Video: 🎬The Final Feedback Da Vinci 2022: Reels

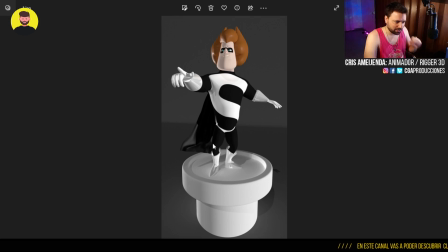La capa quedó re lindo el material acá. No sé qué hiciste, pero quedó lindo.
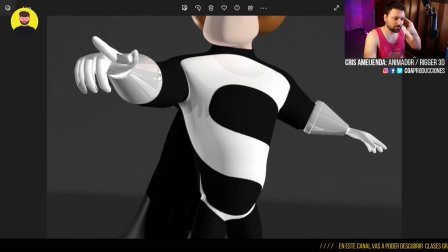Después, en general, siento que no tengo presente ahora el personaje en este momento, pero siento que esto está muy, muy brilloso.
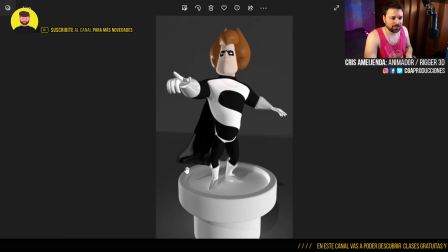¿Sí? Muy, muy brilloso. Parece un plástico pintado. Yo lo hubiese bajado un poquito a ese especular, a esa reflexión, digo.
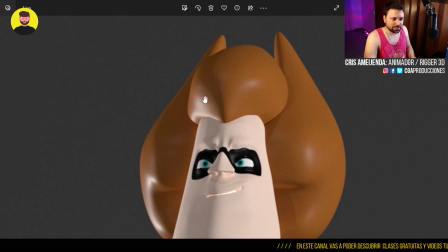El pelo también siento que está con mucho brillo.
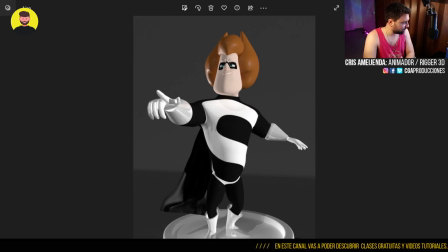Vamos a ver otro render, a ver. Bien, acá lo que me pasa es también un poco lo de antes, ¿no?
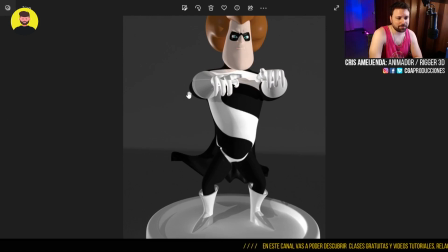Que para esta pose,
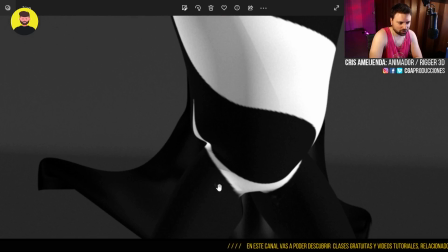primero, en estos detalles de acá, esto creo que es un tema de pintado de Photoshop, que habría que ver, que quedó un poco de pintura por ahí dando vueltas.
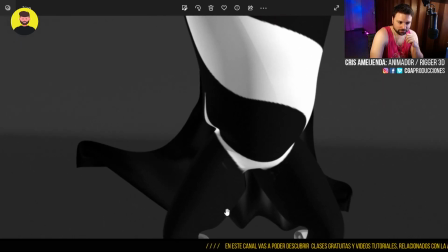En zonas donde se complica mucho acá, puede haber error de esquina o lo que sea.
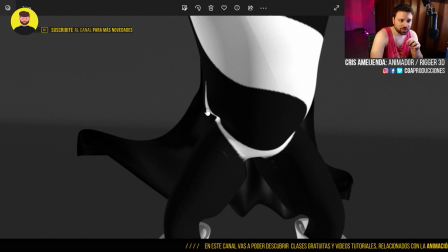En la misma toma, o sea, donde vos acá laburaste la postura, le tirás un Hammer Skin Weights a esa porción de vértices y te lo reacomoda, ¿sí?
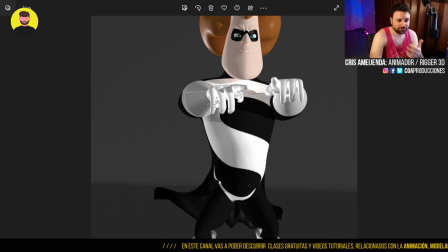Para esa toma. Y después acá lo que pasa también es que en esta pose, si te fijas, ¿cuál es la clave de esta pose?
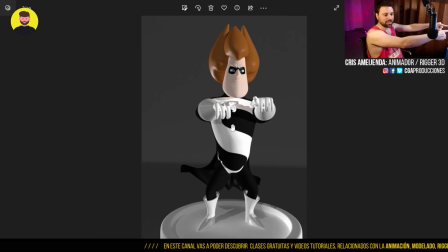Bueno, primero que los brazos están apuntando hacia adelante, o sea, me juego que esta pose de perfil se ve así. Pero esta pose llevada a algo de frente, también se empasta mucho la profundidad. Entonces, tratar de encontrar
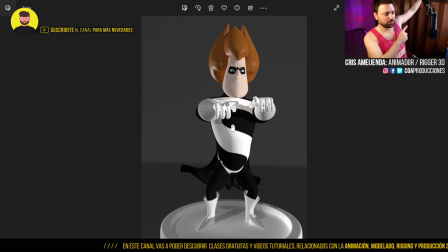la forma de que esta misma pose podría ser como, viste, cuando hacen como así, para un costado, tipo ahí arriba. Creo que Megamente tiene, bueno, no, pensé que era Megamente, no.
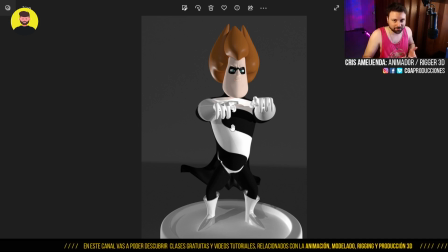Megamente tiene cosas, bueno, supongo que Los Increíbles también, pero me acuerdo de Megamente porque tiene posturas muy interesantes de superhéroes. Poder jugar un poco más con eso, o sea, que no se empaste tanto.
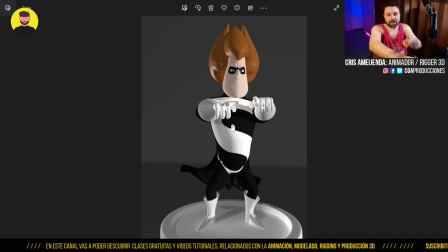Creo que se le llama en dibujo, se llama escorzo, que es este concepto de, bueno, mano, brazo, antebrazo, vistos de frente, no se nota la profundidad. ¿Qué más? ¿Qué más? Acá te iba a decir algo más, pero me olvidé, así que sigo. Bueno, acá quedó muy bien eso.
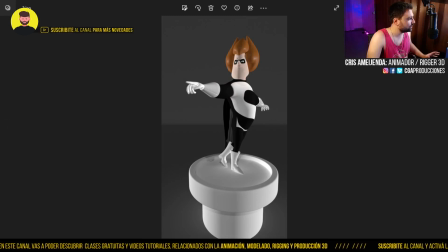Todo lo que te comentaba antes, acá está bien aplicado, ¿sí? Esta pose está muy linda también.
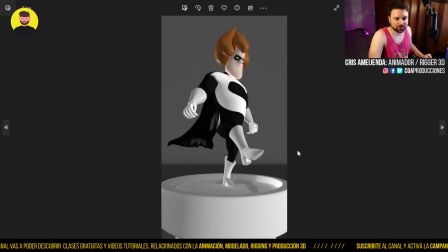Y esta, random, pero también funciona. Sí, o sea, se ve la profundidad.
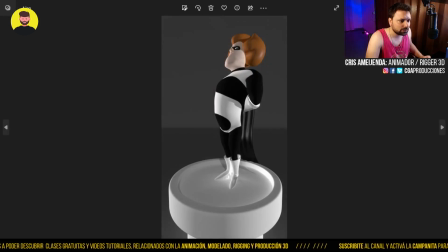Así que nada, eso diría por ahora. Estaba pensando, se me había olvidado decirte algo acá.
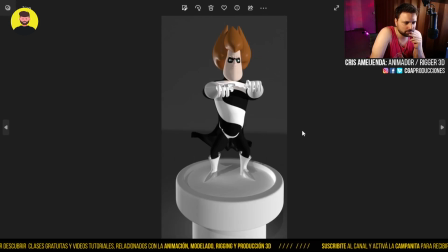Con esta pose, capaz. Pero bueno, nada. Está muy bien.
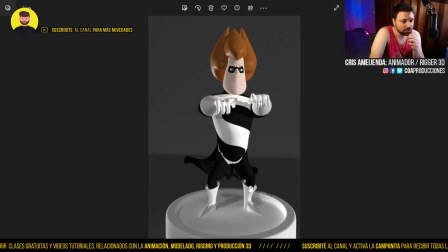Fue un lindo, lindo laburo. Creo que avanzaste muy bien. A nivel personal, digo, lo comparo con cómo arrancaste y cómo terminaste. Y creo que hubo una evolución muy linda. Y el jurado lo percibió. O sea, le gustó mucho el reel en general, cómo está armado y todo.
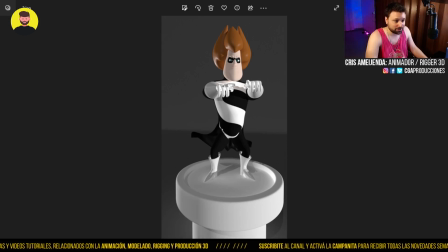Así que nada, dale para adelante y seguimos en contacto. Felicitaciones. Vamos con Ian. Vamos a ver primero el reel.